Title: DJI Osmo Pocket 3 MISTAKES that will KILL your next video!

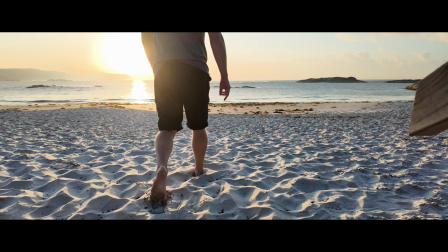hey there so there's 12 mistakes that you can easily avoid if you want to make better looking pocket 3 videos the
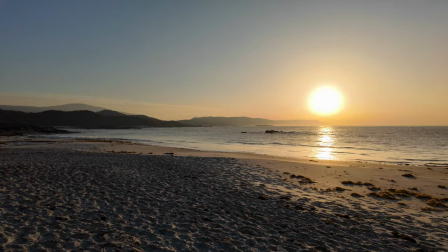first mistake is to not change the joystick speed in the settings when you're filming and you're using the joystick to move the gimbal so this is what it looks like with the
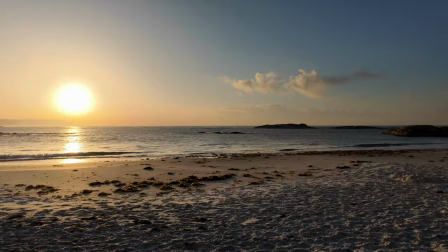joystick speed set to 7 which is the maximum gimbal moves really quickly and it really doesn't look good you're going to want to
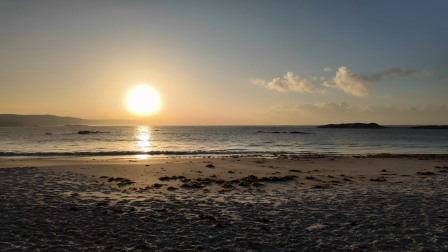change that joystick speed to the minimum value which is one You can see it's a lot smoother now and looks a lot more movie-like.
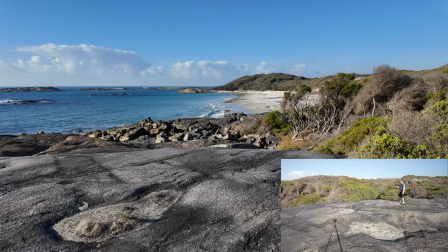Mistake two is to expect your gimbal to do too much work for you when you're doing walking shots. So this is me just walking normally and I'm not really paying too much attention to the gimbal.
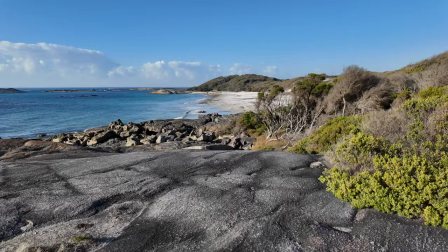I'm just kind of plodding along as I would ordinarily walk. And you can see from that that everything's moving up and down.
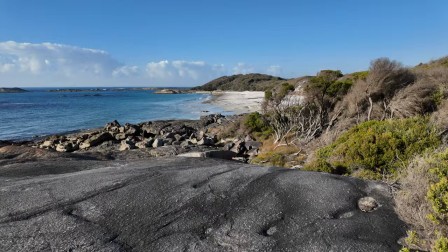So when you're doing walking shots you want to be a bit more intentional and you want to walk from heel to toe. And that's going to try and cut down on some of that gimbal movement.
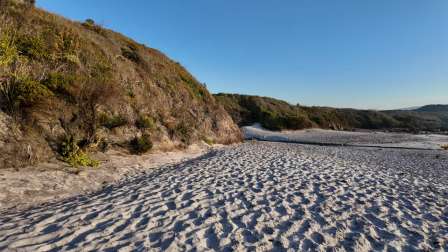Also don't walk barefoot on spiky rocks. Mistake three is to not use tilt-lock mode for the gimbal when you're doing panning shots.
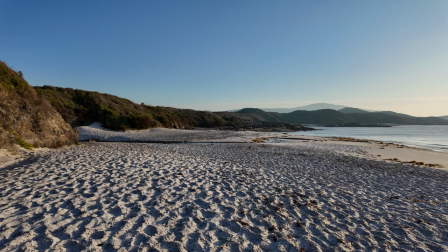So I've got the gimbal set to tilt-lock mode and you can see as I do this pan the horizon stays nice and centered but if I set
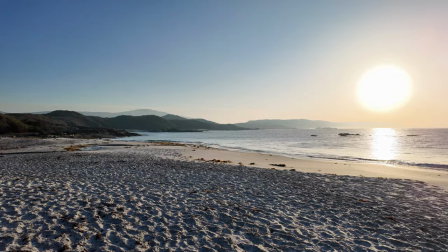the gimbal to follow mode you can see that if I accidentally move the gimbal up and down while I'm panning the horizon moves as well
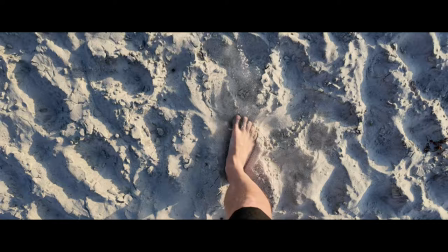so you're going to end up with not quite a smooth a pan.
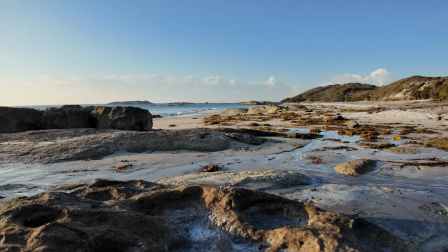Mistake four is to not use the wide-angle adapter if you have it. This is what a shot looks like without the wide-angle adapter and this see what it looks like with the wide angle adapter.
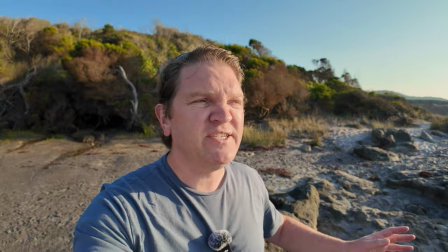You can also use the wide angle adapter while you're vlogging like this just to give you a bit more space in the frame around you and show
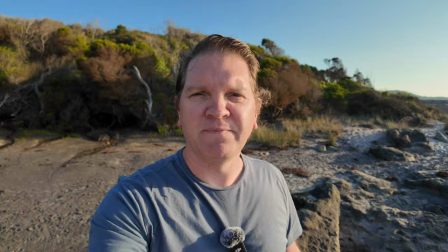off what's in the background a bit more but more than that using the wide angle adapter will change up how your shots feel so they don't all kind of feel a bit the same. Related to number four mistake five is to not mix up your shot sizes when you're filming with your Pocket 3.
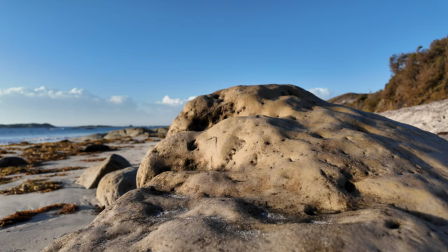You don't just want big wide shots like this all the time or vlogging shots like this all the time you want to mix it up and that means getting close-ups of things in the scene.
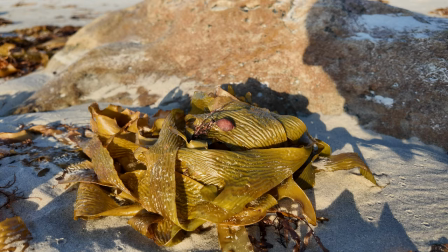Using your Pocket 3 on a tripod like this so you can get a bit further away from it, it helps if you've got the wireless mic for this. You're really just trying to bring your Pocket 3 videos to life a bit more. Mistake five and a half is to not subscribe to this channel if you want more Pocket 3 tips.
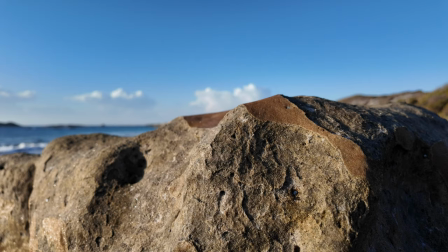Mistake six is leaving your Pocket 3 in continuous focus mode like this when you're doing a reveal shot because in a second it's going to do an auto focus bump to the background.
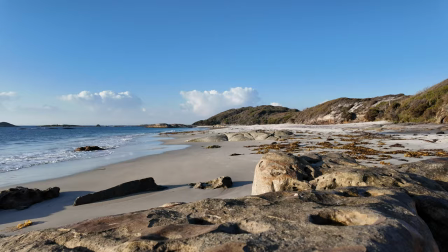Instead what you want to do is switch to pro mode and then change to single focus mode. tap in the background to focus
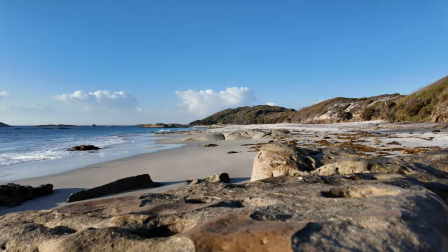on that and then reposition the gimbal and then do your reveal that way the background's already in focus.
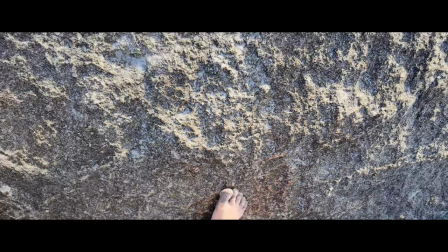Mistake seven is to not click the battery handle or extension grip in properly you need to hear two clicks to make sure it's firmly in place otherwise it could accidentally fall off and you could lose your pocket three.
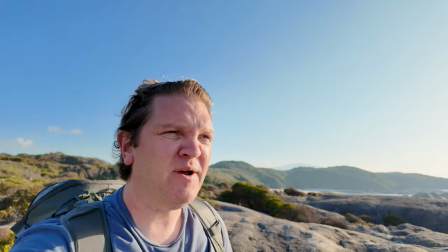Mistake number eight is to not set the appropriate gimbal speed when you're filming currently it's set to slow and as I'm moving around you can see that there's a bit
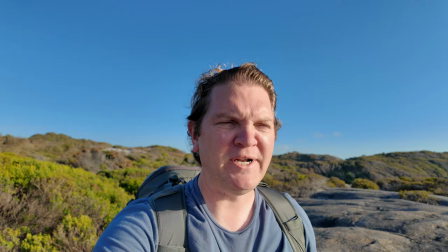of a lag as the gimbal's trying to catch up with me but it probably feels fairly smooth and fairly nice and this is
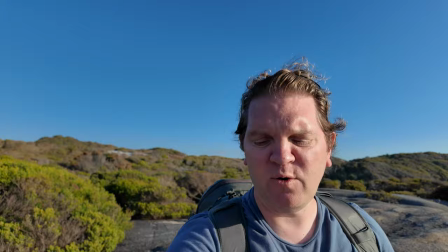what it looks like with that gimbal rotational speed set to fast you can see it's kind of keeping up with me a bit more the gimbal is moving quicker but it feels a bit less smooth and a bit less movie like but sometimes that's what you need if you're moving quickly mistake nine if you're not using the wireless mic 2 and you're using the internal microphones on the pocket 3 is to not set the directional audio depending on how on where you're filming this is what it sounds like with the microphone direction set to all around when you're using the internal mics and this is what it sounds like with the internal mic direction set to front only and this is what it sounds like with the mic direction set to front and back mistake 10 is if you're using the dji mic 2 transmitter with your pocket 3 is not to correctly set the volume when you first get it it comes as a pretty good default out of the box but you want to fine tune it to the loudness and the sound of your voice mistake 11 is to not reframe your shot when you're using ActiveTrack.
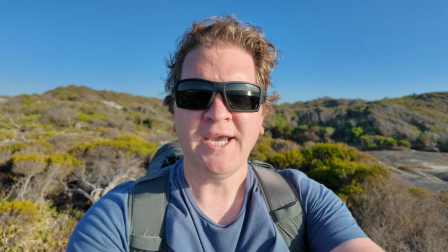So ActiveTrack's turned off at the minute. I'm going to double tap the screen and now we've got ActiveTrack enabled and by default it's just going to try and keep me in the center of the frame here.
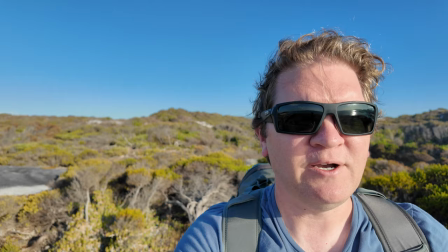But what you can actually do once you've enabled ActiveTrack is you can use the 5D joystick and you can reframe where you want yourself in the ActiveTrack picture.
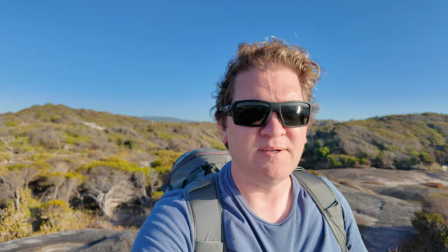Now if I walk around it's actually going to keep me to that side of the frame even though it's still tracking me as I'm walking around.